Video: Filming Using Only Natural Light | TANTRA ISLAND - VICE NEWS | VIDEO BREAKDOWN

What's going on y'all? Welcome to another video breakdown. Today we're going to be looking at a piece from Vice News and it was shot in Koh Phangan, Thailand and it deals with the community of yoga and tantra people. So we're going to look at some of the shots that I think they did very well here and let's dive in.
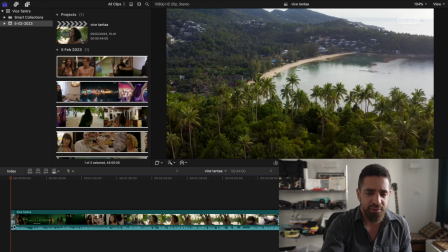(0:16)
Okay so I want to just focus on two scenes really. Just because this kind of thing is quite hard to film.
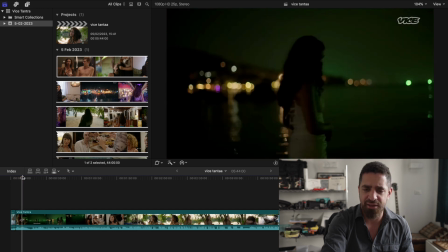(0:24)
They're shooting really at night and almost in complete darkness here so there's not a lot of light they're just using the available light of the city and these shipping boats out here which are green now okay so um
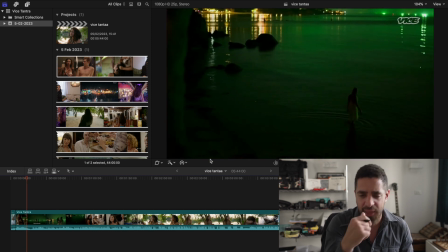(0:41)
i actually talked to the director of photography and the other camera on this crew
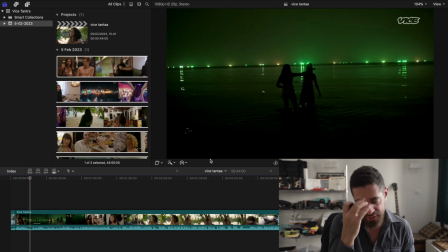(0:46)
so i know that they were shooting on sony fx9s and they told me that they were on canon l series glass so i'm gonna guess we're at a 2.8 aperture all the way wide open to capture this much light but
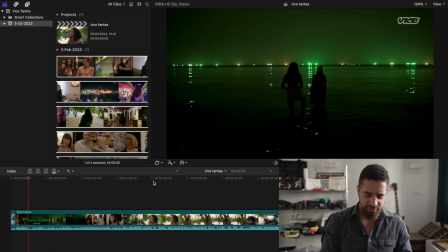(1:03)
what I really found was impressive is let me scroll along here
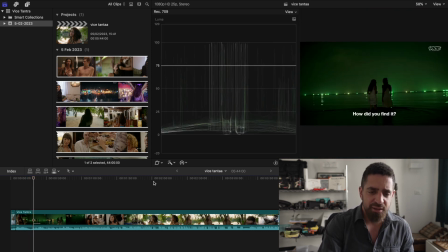(1:07)
they really have the levels really quite nice you see these these highlights here obviously are the boating lights here of the ships and you know there's just enough they put the levels just nicely enough
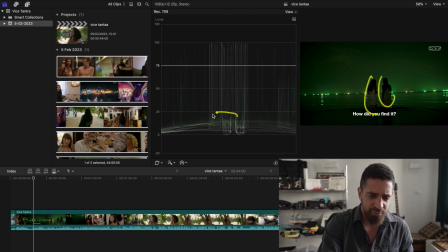(1:23)
where our two subjects are here right around this range and that's accurate for how your eyes are going to see in that kind of lighting okay now let's skip around here because i really like this
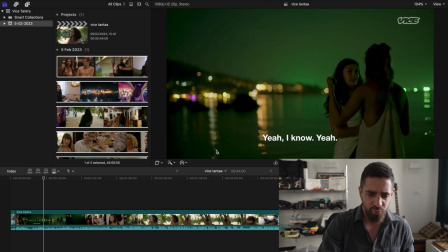(1:34)
this shot here to me is really strong because you have just enough light coming from both directions right for coming from the shore and there's a little bit of light rounding off the uh reporter's face
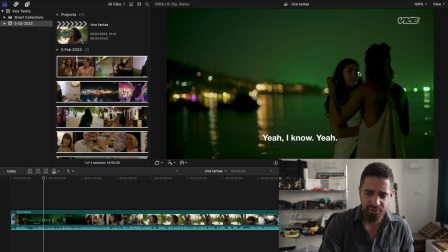(1:51)
and a hint of green right there that's coming off from the ship so a nice sandwich sort of lighting on her face um and the focus is just so on point i mean i'm really i'm really impressed with the way they filmed this and the way that they kept they hold focus because
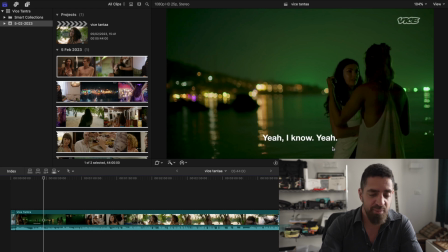(2:10)
they have to be shooting on a 2.8 if not even higher maybe it's a 1.8 1.4 i don't know but let's say it's a 2.8 they really have the focus locked down to the reporter they really had the focus locked onto the reporter and it's a sharp image and
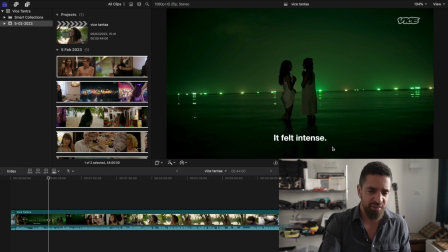(2:25)
so let's bounce around you know they have a variety of shots here this is really nicely framed center of the camera are two subjects here and I don't know if you can tell here but this is very smart who that they had the the know-how to even think about this if you
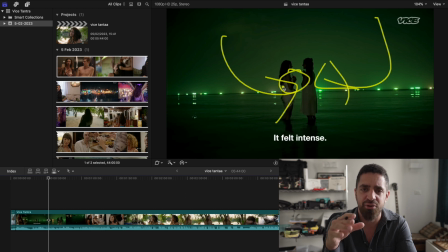(2:42)
can see in her hand she has her lapel mic that she's holding here so that both her and a person she's talking to can be heard in clarity some people might not have had the foresight to think like that and you would not get clear sound from both so even though that's something small that you may not think about but that's something that the viewer doesn't even know is happening all they know is that they can hear so well this conversation that is taking place here and once again within the filming of this scene the camera operator is doing the best to keep this mic out of shot out of frame while still keeping good composition so these are all things that are thought about from the shooter's perspective and from the crew's perspective and it's something that is uh kind of like in a an invisible magic trick to the audience because they don't know they don't know and they're not thinking because a viewer is passively watching the documentary passively viewing the content and to make it as seamless and to draw them into a story you don't want you don't need them to see a mic in every shot and then it's it takes them out of this sense of the storytelling
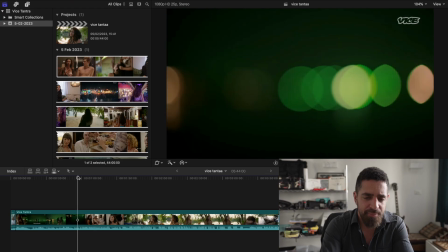(3:49)
so i love this effect that they've done here you know and their cutaways are just really really
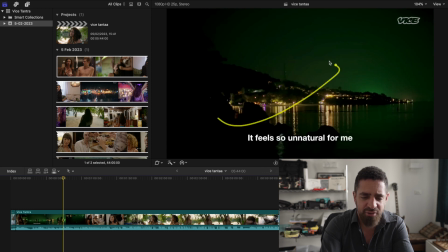(3:54)
nice here you know they've got a great cutaway here that's just giving you a sense of place here here's what the the island
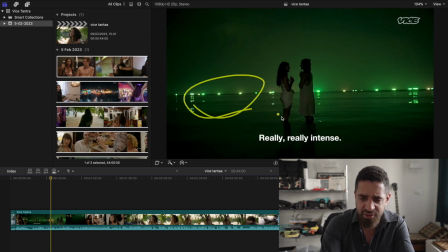(4:00)
here's what the island town looks like and all that green color is just coming off these these uh ship boats out onto out into the sea here's something that i talk about a lot is about editing while you're shooting whoever is filming this knows that they need an end shot a way to
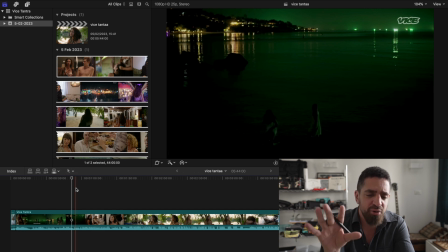(4:15)
get out of the scene that has taken place and so they probably told the reporter just wait there i'm going to come up to get another view from up top here looking down and then you can walk out of out of shot finish your cover your conversation will have finished by then and you can walk out and it'll be a nice seamless transition into the next scene so really
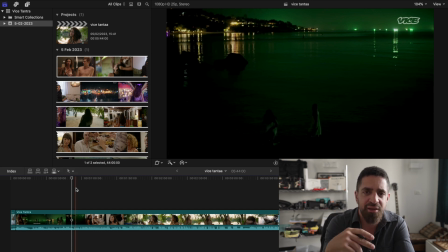(4:33)
strong foresight to think like an editor while you're shooting okay now the next scene that i want to talk into is this next interview
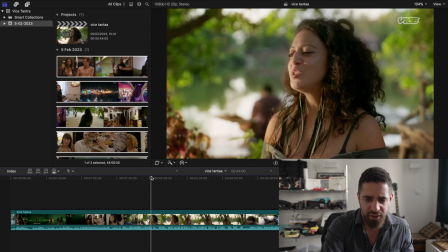(4:42)
shot which i think is just shot really nice so our intro into
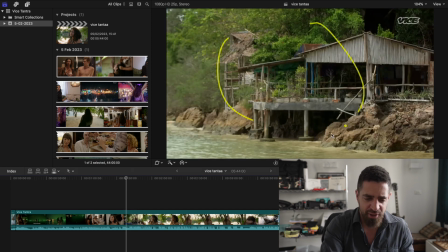(4:46)
this shot so first of all we're giving that sense of place we're in a bungalow on the beach and as we move in i i really
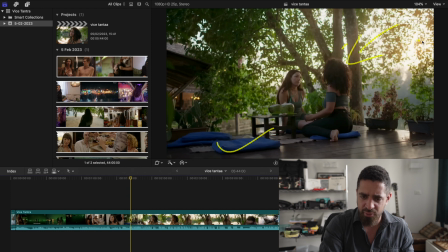(4:54)
love the idea of the setup shot the way the light's coming in here so we have our source light the sun obviously and no extra light everything is shot naturally i love this effect with getting good light without having to set up a bunch of lights and light stands and and takes out the the
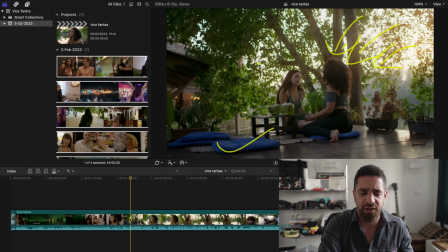(5:10)
atmosphere i love natural light now let's see what they let's see what they did here because they must have shot this probably in in this region it's probably four or five o'clock to get this kind of light at this time it's
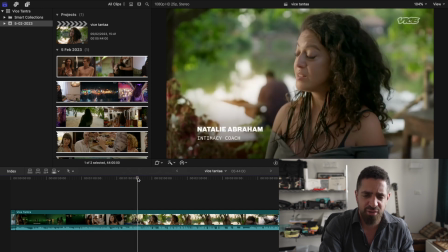(5:25)
just low enough to create soft light and to create this angle and i love the way the light this is what you would shoot if you were looking to actually set up lights set up a soft box set up a proper light light system we have our source light coming here on the opposite side of the camera frame and have a lovely sunspot
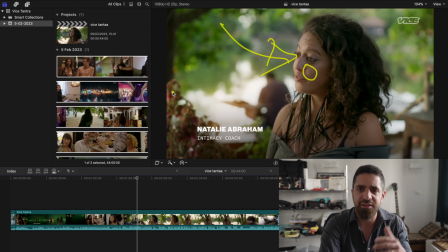(5:44)
on the other side of the cheek this really gives the the detail to bring out the the texture and the shape of the person's face
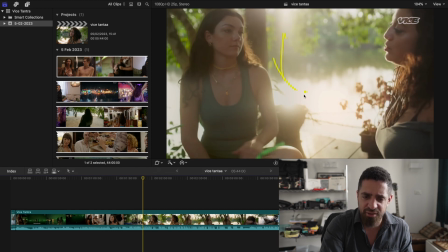(5:53)
once again i love when a sun is coming in from the back and creating these highlights around a person's body i think that's just a fantastic way to shoot you know and
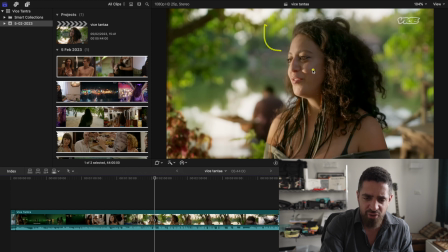(6:03)
given this light i mean it just does so much because you have this i'm going to pop into full screen here
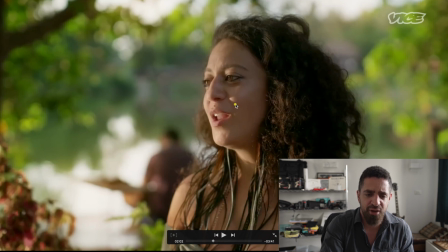(6:08)
it just gives so much texture to the face you know you have nice lighting and obviously you're and your it just it just gives so much texture to your face you have nice lighting nice soft shadows
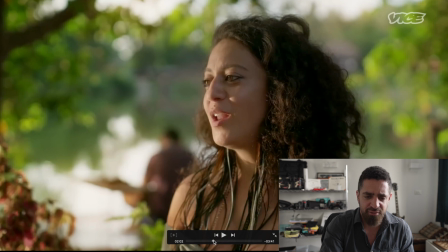(6:21)
lovely spotlights on each eye and this is just a fantastic shot super simple not getting complex with the shot and just
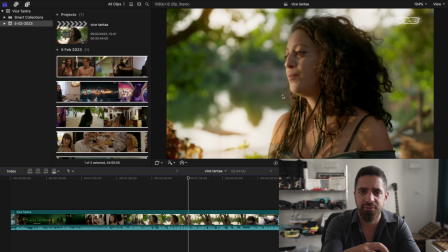(6:28)
bringing out the most of the moment to make it feel natural and authentic all right thanks a lot for watching y'all i hope this found you well if you got value out of this please like share or subscribe the video and have a good day see ya